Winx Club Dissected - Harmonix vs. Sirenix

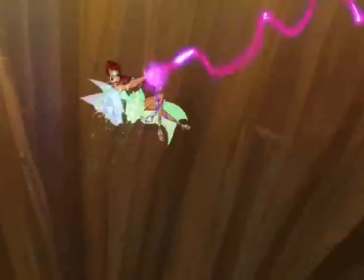Aisha's Mystic Wrap, that piece of morphic string rope thingy that can tie up her enemy or just whip their asses.
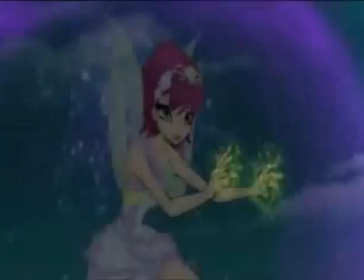Tecna's X-Ray Vision. Been waiting for that one for a while. Muses' proverbial reading notes or even better her Diabason.
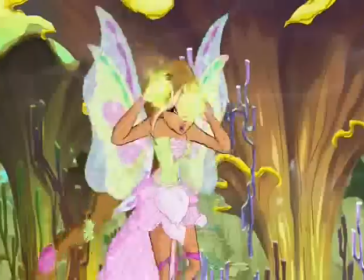Harmonic spells were awesome. They weren't overly cheesy named and the animation of the attacks were actually quite awesome to watch.
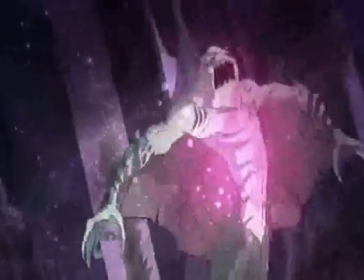Good job Harmonics. Sirenics though...
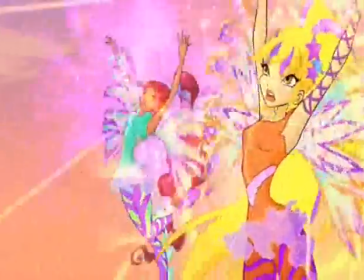Some of the names were nicely done such as Niaht's Attack, Genesis Blow, Defending cards and the individual special sirenic spells was a nice touch.
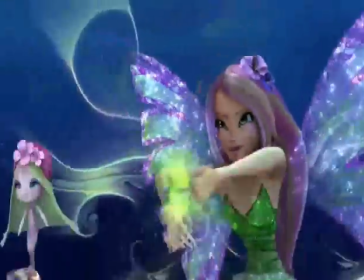However, the manifestation of the spells were underwhelming. They were all mostly just the same attack with a different name.
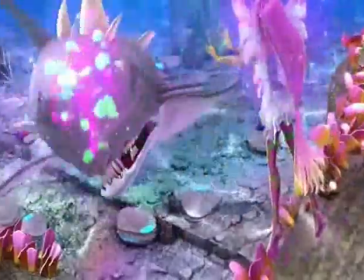It felt like every time they attacked, the magic went too slow or too easy and when it hit, it seemed like it wouldn't even shake an ant.
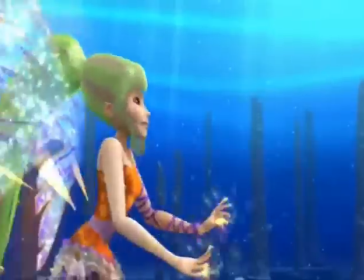Like there was no threat in the attack. The animation of the attack was also a letdown. Very few sirenic spells actually impressed me.
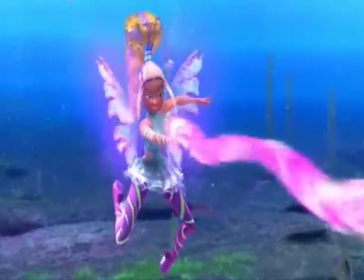Some of the names are just lame, unoriginal, and too repetitive. I mean, nature kick, morphics kick, techno kick, ah, how about my attack?
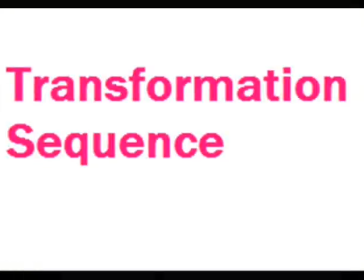It's called the ass kick. Harmonix has a very eye-popping transformation sequence.
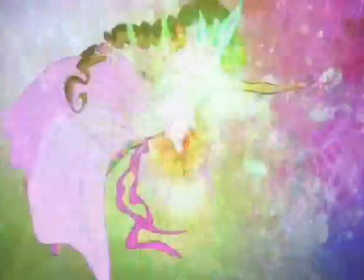The imagery is absolutely stunning, the colors are vibrant, the movements are smooth, and the backgrounds look incredibly artistic.
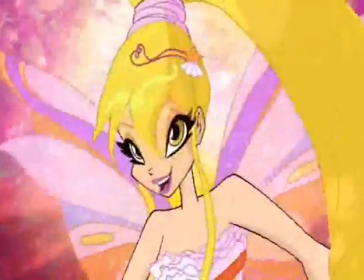However, it suffers from the same thing the outfits suffer from. It follows the same formula for every girl.
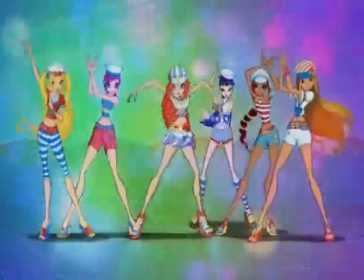In previous transformations, I would have to explain the transformation sequence of each girl separately.
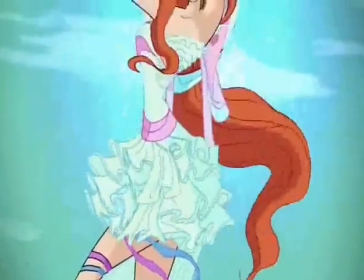However, with Harmonix, one explanation can be applied to all six fairies.
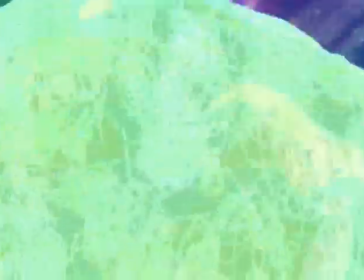Intro display in the fabric, Fairy shown dancing with the fabric, strings tie around fairy's legs, Fairy twirls for the camera a bit,
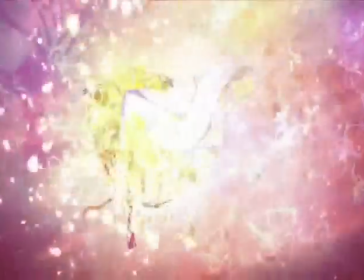Wings form, Wings become skirt accessories then sparklers towards the camera, Fairy gets wings and goes in for the final supermoder pose.
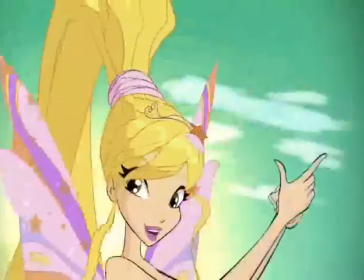Repeat. The same thing can be said about Sirenix, but with Harmonix it is much more obvious.
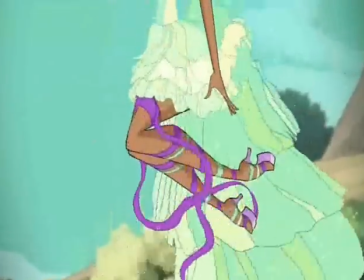Another disappointing factor was the lack of individual power manifestation with the inter-sequences.
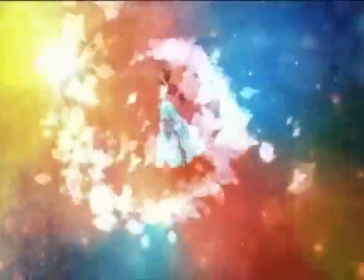If you don't know the show and you watch the transformations without the girls saying their names and their power source, you would never know what their power was.
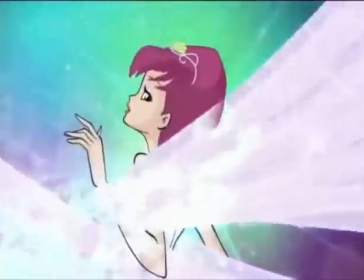But for whatever reason, Harmonix still works.
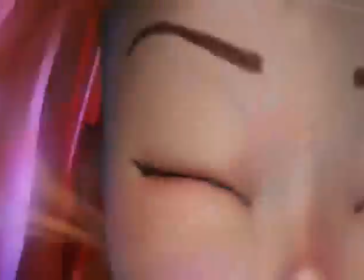Xyrenix had two transformation sequences, a CGI one for the infinite ocean and a regular animation one for the rest.
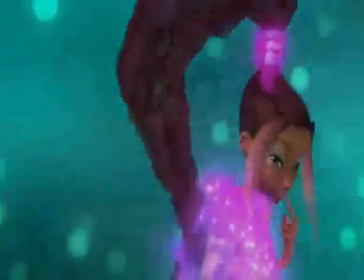The 3D transformation rocks!
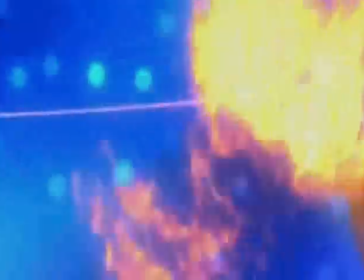I can live without the marionette effect the animation gives the character and some facial expressions are less than appealing and the close similarities of some
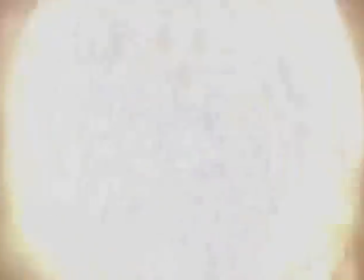movements and even more the reuse of the same animation for more than one girl could have been left out however it was a win considering
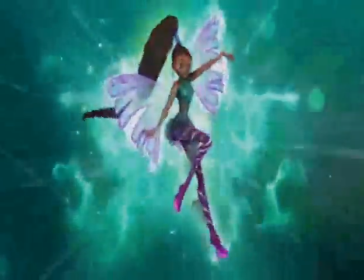each individual sequence was short to the point and generally nicely done it's still
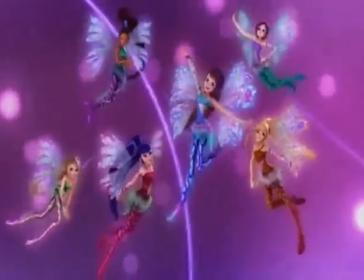no 3d enchantix but it's a great sequence cue the 2d sequence
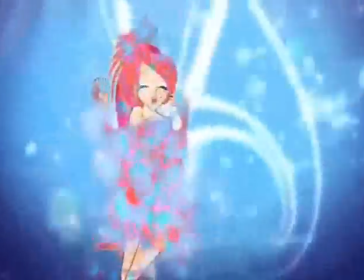We were originally teased to bits and pieces of this transformation, and what we were seeing was looking pretty good, which made us all very curious to see what the finished product would look like.
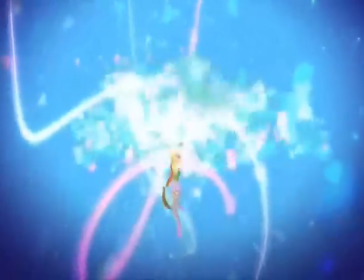But then, the full transformations were released, and... I mean, it's not bad, but it's not all that good either.
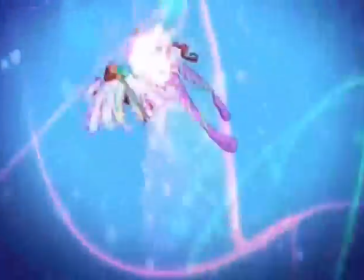I like how energetic it is, but there's too much going on.
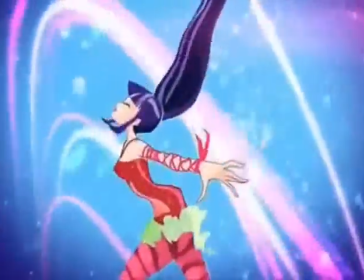There is a lot of unnecessary twirling and flying around and not enough, well, transforming going on.
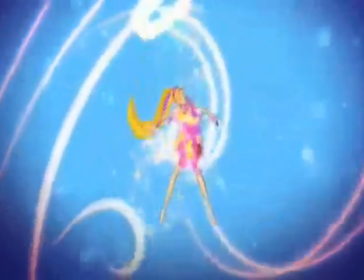And this also made the transformation too long. And the flash animation leaves a lot to be desired.
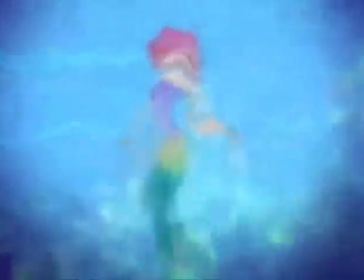Of course it's the same animation used for harmonics, but the movements in harmonics are more tame,
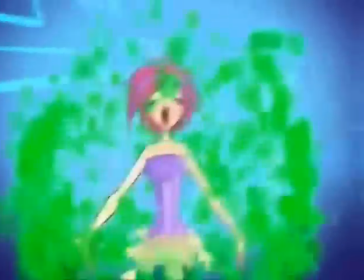while in saranics the girls are just all over the place, making the animation look lazy and cheap.
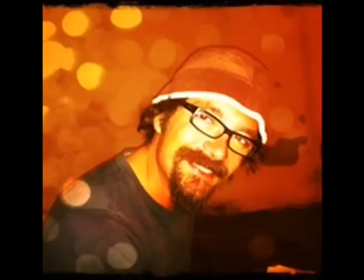Both songs were produced by Maurizio Daniello while the lyrics were written by Peter Zitzu and Elisa Rozzelli, and performed by the latter.
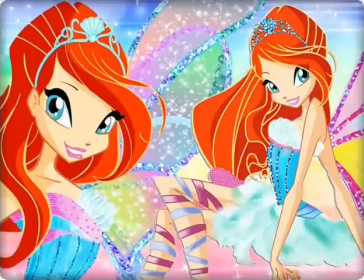There's not much I can say about harmonics. It's a nice tune and I like the pop rock vibe to it. My favorite part is the intro
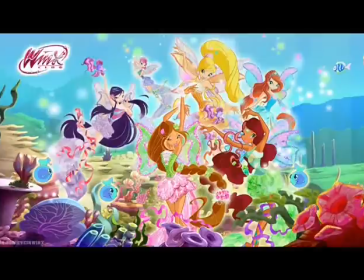The harmonies, no pun intended, are excellent. That part alone gives you an underwater feel However, the song as a whole doesn't really stand out so much.